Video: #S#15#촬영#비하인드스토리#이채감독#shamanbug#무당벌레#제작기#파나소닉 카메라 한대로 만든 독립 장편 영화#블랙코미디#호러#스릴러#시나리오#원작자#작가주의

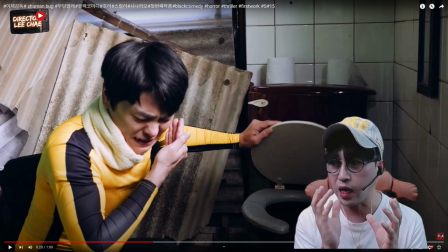물을 내릴 때 저쪽을 뒤쪽을 보고 얼굴이 안 보이게끔 뒤쪽을 보고 내리는 게 아니고 카메라를 보는 쪽으로 돌려서 내리는 화장실에 집안으로 도망가지도 못하고 밖으로 도망가지도 못하고 근데 화장실로 숨어 들어갔는데 똥도 있고 미치는 상황이죠.
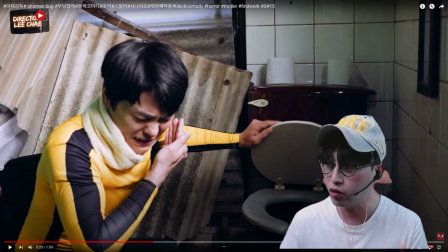이런 것도 얼굴로 다 표현을 해주는 거죠. 이런 것이 이제 연기입니다. 배우고요. 그러면서
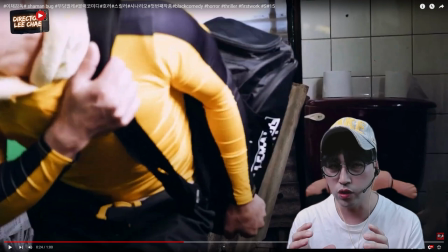뚜껑을 닫죠. 이제 카메라는 그대로 있고 카메라 옆으로 배우가 이제 지나가는 거예요.
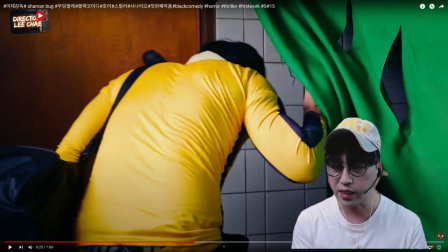지나가고 나서 다시 이제 오케이 사인 떨어지고 다시 뒤에서 이제 촬영 세팅을 하고 그리고 나서 이제 포커스를 잡고 여기 이제 숨어 들어가는 장면을 이제 또 촬영을 하는 겁니다.
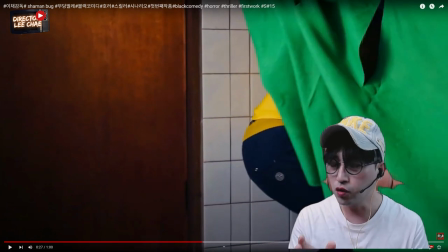초록색 천이 있잖아요. 여기 옆에가 원래 초록색 천이 없었어요. 화장실로 들어가서 나쁜 도둑이 숨어 들어가야 되고 착한 도둑하고 이제 만나는 그런 장면들을 스릴러적인 그런 분위기를 내기 위해서 이 천막을 직접 이제 구해가지고 미소통을 잡은 거고요.
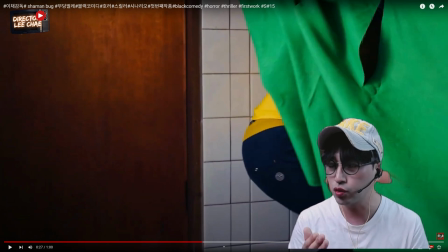그리고 이제 너무 평이하다 보니까 이제 칼자국을 좀, 이 집이 조폭 숙소기 때문에 그래서 칼자국을 좀 냈습니다. 이소룡 운동복을 입었던 나두개 어떤 이런 행동과 초록색과 이렇게 좀 대비시키면서 왼쪽에 들어오는 문은 나무 색깔로 이런 것도 색깔 톤을 맞춘 겁니다.
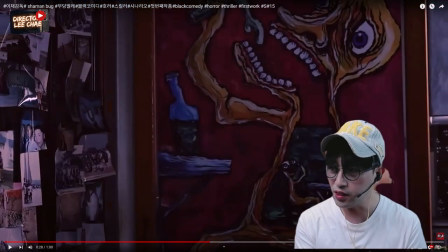이제 착한 도둑이 이제 이 집으로 들어오는 겁니다. 방 안으로 들어올 때 첫 번째 비단이 문을 정확히 열고 들어오는 것은 착한 도둑이 좀 유일할 거예요. 착한 도둑이 요때 들어올 때 좀 귀엽기도 하고 살벌하기도 하고 또 사이코적인 그 어떤 분위기가 많이 나면 좋겠다.
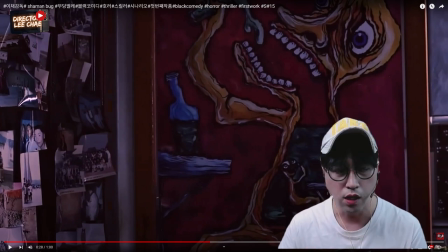이렇게 저는 연출톤을 그렇게 잡았습니다. 옆에 보면은 이제 그 찬장 있잖아요. 이 찬장에는 이제 요게 조폭 숙소기 때문에 조폭 역할을 맡았던 배우들한테 이제 어렸을 때 사진들, 뭐 이제 학생 때 사진들, 과거의 사진들을 좀 가지고 오라고 하셔서 붙였어요.
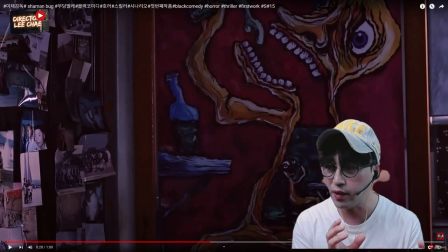붙이는 이유까지라고 말씀드렸지만 하나는 카메라에 비치는 것을 막기 위함이고 두 번째는 여기가 조폭 숙소라는 것을 암시적으로 사진으로 미리 관객한테 보여주는 그런 입장이고요. 조폭들도 나도 어렸을 때 이런 꿈이 있었다. 나도 이런 시절이 있었고 나도 이런 어린 시절 나도 학창 시절이 있었다.
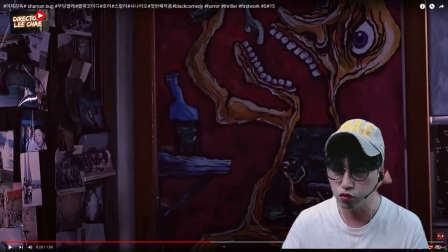하지만 지금은 조폭이네요. 뭐 이런 것을 관객한테 좀 보여주는 거고요. 들어올 때 손으로 이제 문을 이렇게 열잖아요.
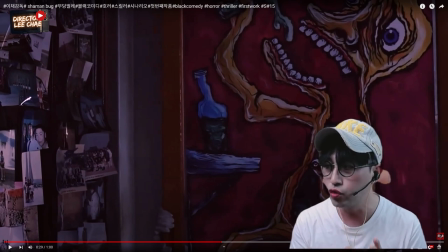그러니까 남의 집에 들어와서 이렇게 여유를 부리면서 재미를 즐기고 스릴과 어떤 유의적인 어떤 행동으로 남의 집에 들어오는 그런 도둑은 거의 없을 거예요. 제가 이제 그 인터뷰 때 말씀드렸지만 이상한 도둑 벨라토라는 단편소설 영감을 얻어가지고 이상한 도둑이라는 캐릭터를
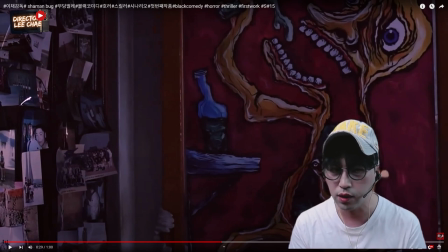창조를 했는데 이상한 도둑 캐릭터를 창조하다 보니까 그 양옆에 이제 착한 도둑과 나쁜 도둑 귀엽기도 하고 사랑스럽기도 하지만은 정말 사이코 같은 그런 기질이 강한 그런 캐릭터를 만들고 싶었거든요.
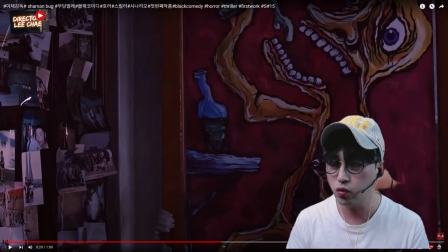착한 도둑이 문을 여는 어떤 장면, 액션 이런 행동들을 조금 더 찰리 채플린 같은 어떤 이런 엉뚱하면서도 허당끼 있는 하지만 목적이 뚜렷한 행동을 많이 이제 주도를 했습니다.
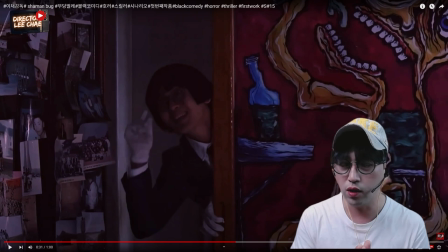그래서 착한 도둑이 들어오죠. 그리고 이날은 원래 이제 나쁜 도둑과 이상한 도둑이 들어온 날 때는 날씨가 되게 좋았어요. 근데 이제 그날 착한 도둑까지 신을 찍었으면 좋았는데 그날 촬영을 못했고 나중에 이제
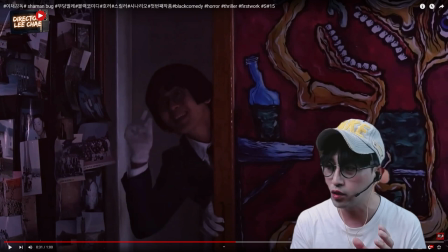착한 도둑 촬영할 수밖에 없는 그 시간대가 날씨가 별로 안 좋았습니다. 동시간대에 한 집에 들어오는 것을 어떻게 맞출까 이런 것은 이제 색보정하고 이제 조명으로 방 안에 있는 조명으로 이렇게 분위기를 좀 이끌었습니다. 착한 도둑이 남의 집에 들어와서 도둑질하러 들어왔는데 이제 어떤 행동을 하는지 한번 볼게요.
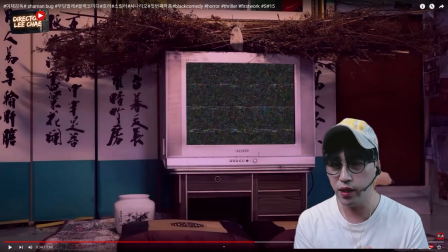테레비를 보죠. 이 테레비 세팅도 이 집에 이제 있는 건 아니고 병풍도 갖다 놓고 테레비도 갖다 놓고 위에 있던 풀떼기도 갖다 놓고 방석도 갖다 놓고 여러 가지 다 갖다 놨어요. 청소도 하고. 테레비는 지금 지지직거리는데 이거는 CG입니다. CG를 입힌 거예요.
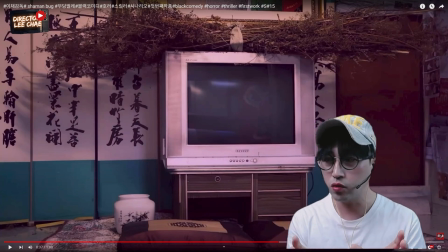여기를 촬영을 했을 때 그리고 이 장면에 나오는 어떤 제사상에 조폭들이 모여있는 그런 제사상 장면들도 있는데 테레비에 반사되는 카메라 촬영 좀 중요시 했었어요.